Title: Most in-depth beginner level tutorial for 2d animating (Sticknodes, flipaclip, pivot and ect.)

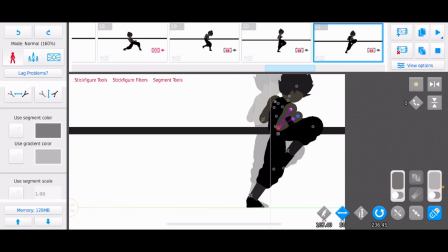[24:44]
So I use 360s a lot because it helps make my fighting scenes more realistic. And here's something I'll tell y'all that, like, I mean, it's not a big deal. No one's gonna notice if I don't say anything. But like, he should not be facing his back here only because this is his back foot.
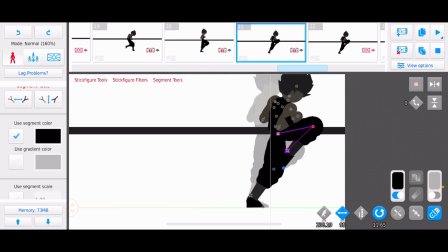[25:03]
So yeah, don't make this mistake. I noticed it after I was done the project. I was like, his back should not be turned, but that's fine. Yeah, see, this is a commentator version of me now. If I had cleaned up, like I said, final step, that would not be a problem.
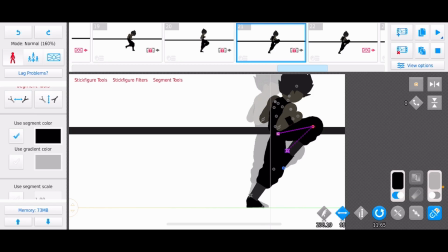[25:20]
I would have noticed that right away, but I didn't clean up. So I missed one of the steps, and now I got a problem that's gonna bother me. So yeah, there you go. It's already done. It is what it is. But just keep that in mind. Keep in mind where like how you would look like if you were doing something you're animating.
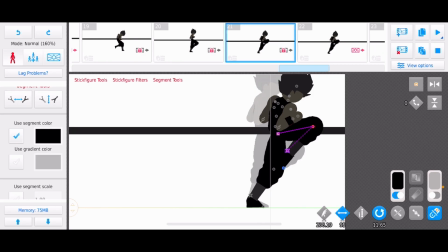[25:39]
You know what I mean? Just keep that in like you know what I mean on your head.
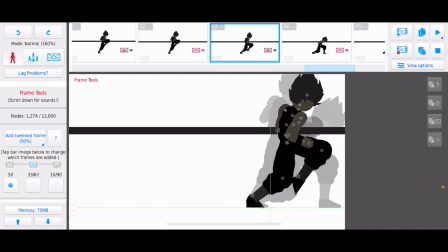[25:44]
And after he's getting out of the kick into his stance, I keep him in the same angle. So once again, I could add in betweens so he could smoothly get out of that kick. And he hits the ground into facing forward position.
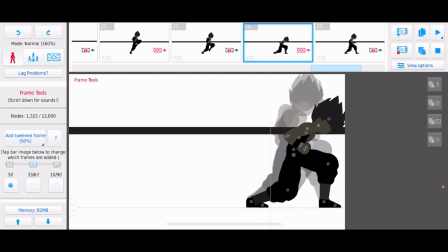[25:58]
And I thought that this might have been too much of a big jump. And I wasn't too sure if I would have had to come back to the keyframes. But it's not. It's really not. For 24, it looks smooth. So thank God. But yeah, here's another thing. We're coming to the end here, but here's another thing.
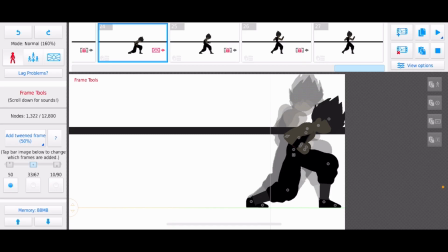[26:17]
Um, what I didn't do is I didn't show him having impact when he touches the ground. What I mean by that is that when he touched the ground, he should have went like
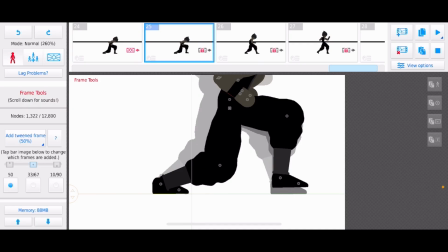[26:31]
after he had hit touch it, he should have went like this a little bit.
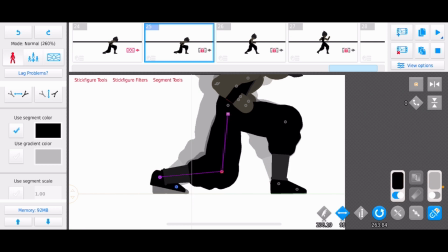[26:37]
You know what I mean? Like show that he hit something solid and it's pushing him.
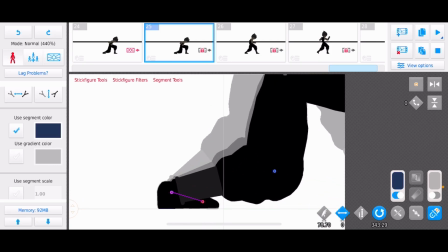[26:45]
You know what I mean? Just some gravity stuff, you know, some gravity stuff. Let's just put it like that.
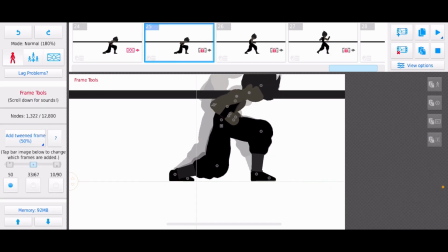[26:51]
You could clearly see what I'm saying. Like, yeah, he just gravity stuff.
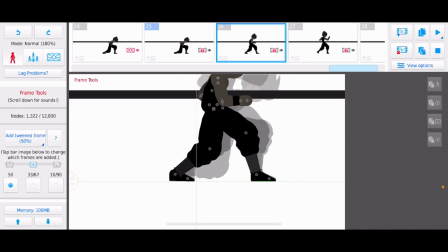[26:58]
And then he goes up. So keep that in mind as well. Gravity stuff.
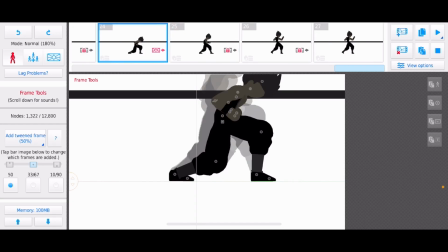[27:03]
Yeah.
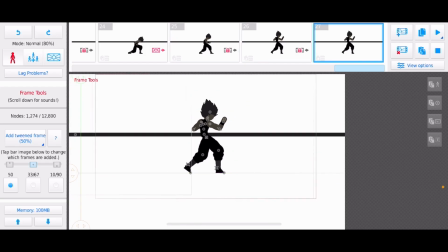[27:05]
But yeah, anyways, after he hits the ground, he goes up into a fighting position and I double frame that because I wanted that to stand out. And if I didn't show you all how it looks on 10 FPS, this is how it looks on 10 FPS. Just keyframes, no in betweens.
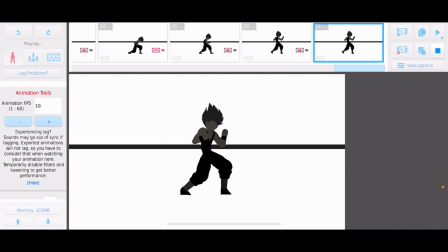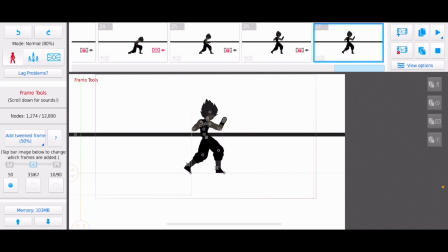[27:27]
Yeah, this looks like it looks like some animations because I've noticed a lot of people animations what they don't even know about their own animation is that you're just doing keyframes.
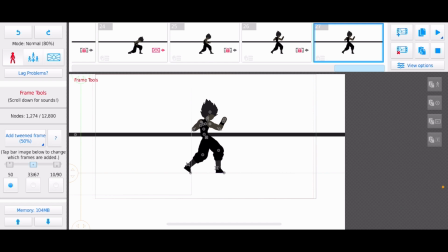[27:40]
Like you're not actually adding in betweens. And I'm gonna explain the difference between keyframes, extremes, and in betweens, intermediate level. I believe intermediate level is where you should learn that. You know what I mean? And I'll make that video real soon. I'm just making this video first because you should know the basics before you know intermediate shit.
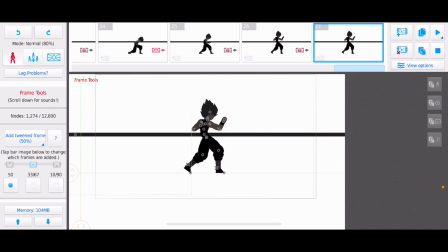[27:59]
You know what I mean? It's the process. Got to go through the process. So yeah, I commentator me again. So I did actually teach all about this afterwards, and because I made this video before making the little script I made.
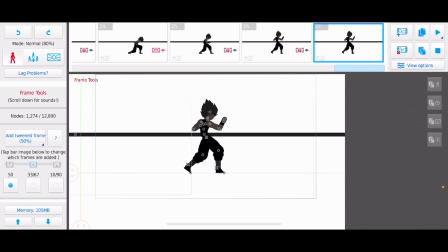[28:18]
No, yeah, that's it, that's it. So yeah, I did teach you guys this because I figured that if you don't know what an in between and a keyframe is, how are you supposed to make a smooth animation? Like I'm setting you up for failure.
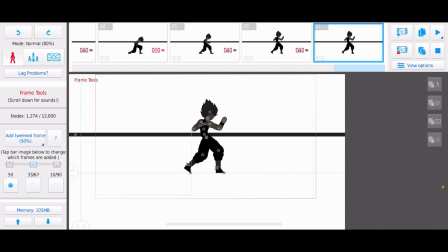[28:33]
So I thought, yeah, I might as well teach you that at the beginning. Also, there's a lot of stuff in this that's intermediate level. Like a lot of this video, as I'm looking back at it, is intermediate level. Like the 360, the degrees, impact, stuff like that. That's intermediate level. So like if you don't get this right away, that's okay.